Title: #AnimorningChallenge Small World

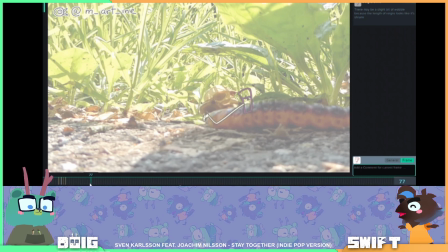I might have misspelled rain. I think the other thing I noticed is that you have this nice pose where they are kind of being pushed forward by the caterpillar. But I think that maybe it's coming in a little bit early here.
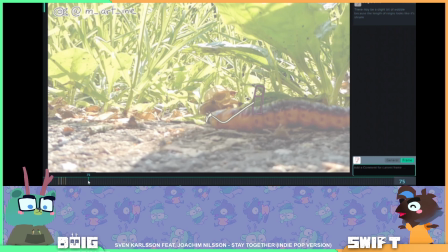So it doesn't really feel like it's a reaction to the caterpillar's back pushing along in a wave. And let me show you what I mean. I'm going to put the opacity of this up a little
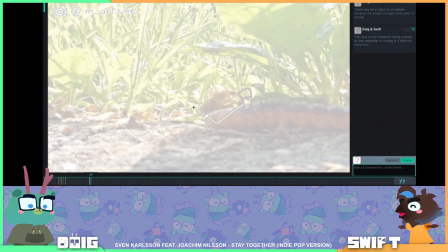bit. And increase my brush size. That'll do. Oh, you can edit my comments. Oh no, I did something weird.
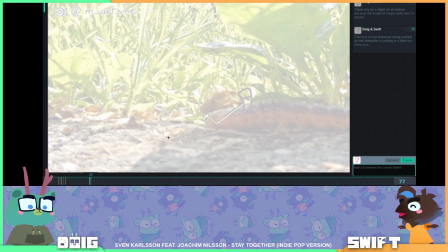Okay, I think I fixed it. I need to remember that it's arrow keys to go backwards and forwards on the frames. So I think I like this shape here.
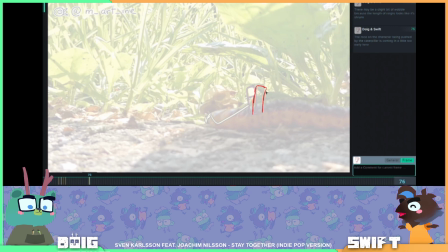Where you're being pushed back a little bit. And then I think it would continue here. Because you want to get more bang out of these poses, essentially. And if you have them only on for like one frame, it can be really hard to see that shape change happen.
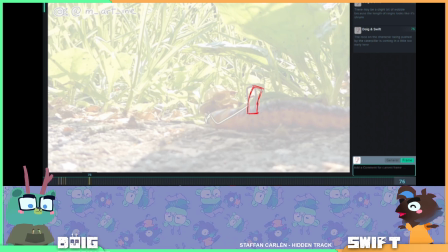Do you end up with a little bit more like poppy movement rather than a movement into and out of?
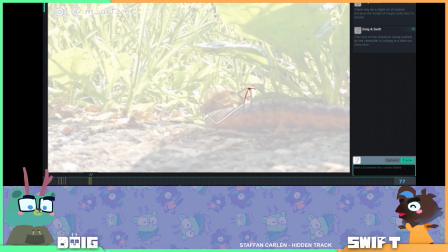Yeah, that's keys? it exactly. It's the poppiness. Which sometimes is what you want. Like you can totally use that deliberately to get an impression of poppiness that you're going for.
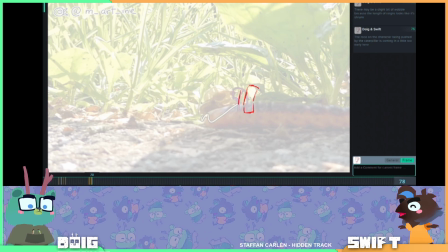Whoops. I'm adding this to a sketch by accident.
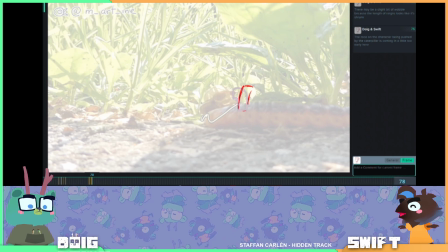So they're still being dragged back here. And then I'd probably have them start to go forward a little bit here.
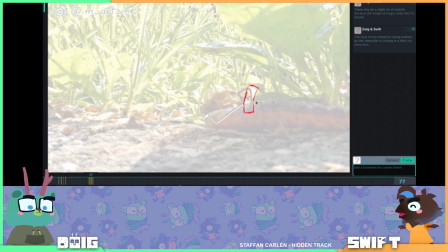As the front of the caterpillar starts to lift up. So now as the front of the caterpillar starts to lift up, there's a rise in front of them rather than behind them.
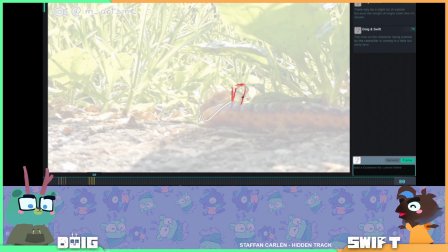So it feels like more of a place to start to have them have to like brace back against that a little bit.
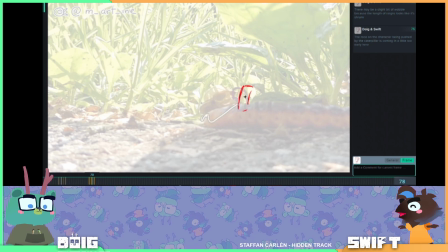I'm not sure I like that shape. So push it forward a little bit there.
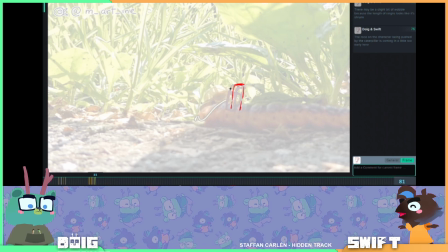And then maybe go into it slightly more there. What
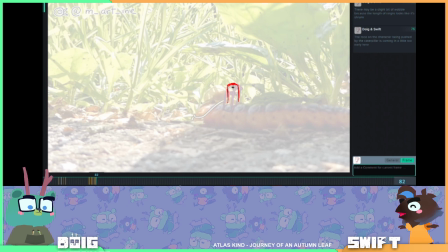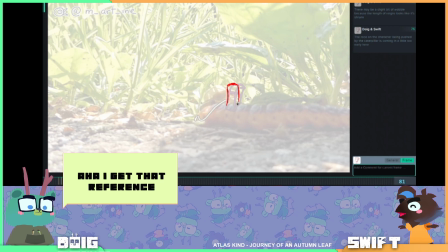you giggling at, mate? Just laughing that I get the reference that Ula's making. What's the reference?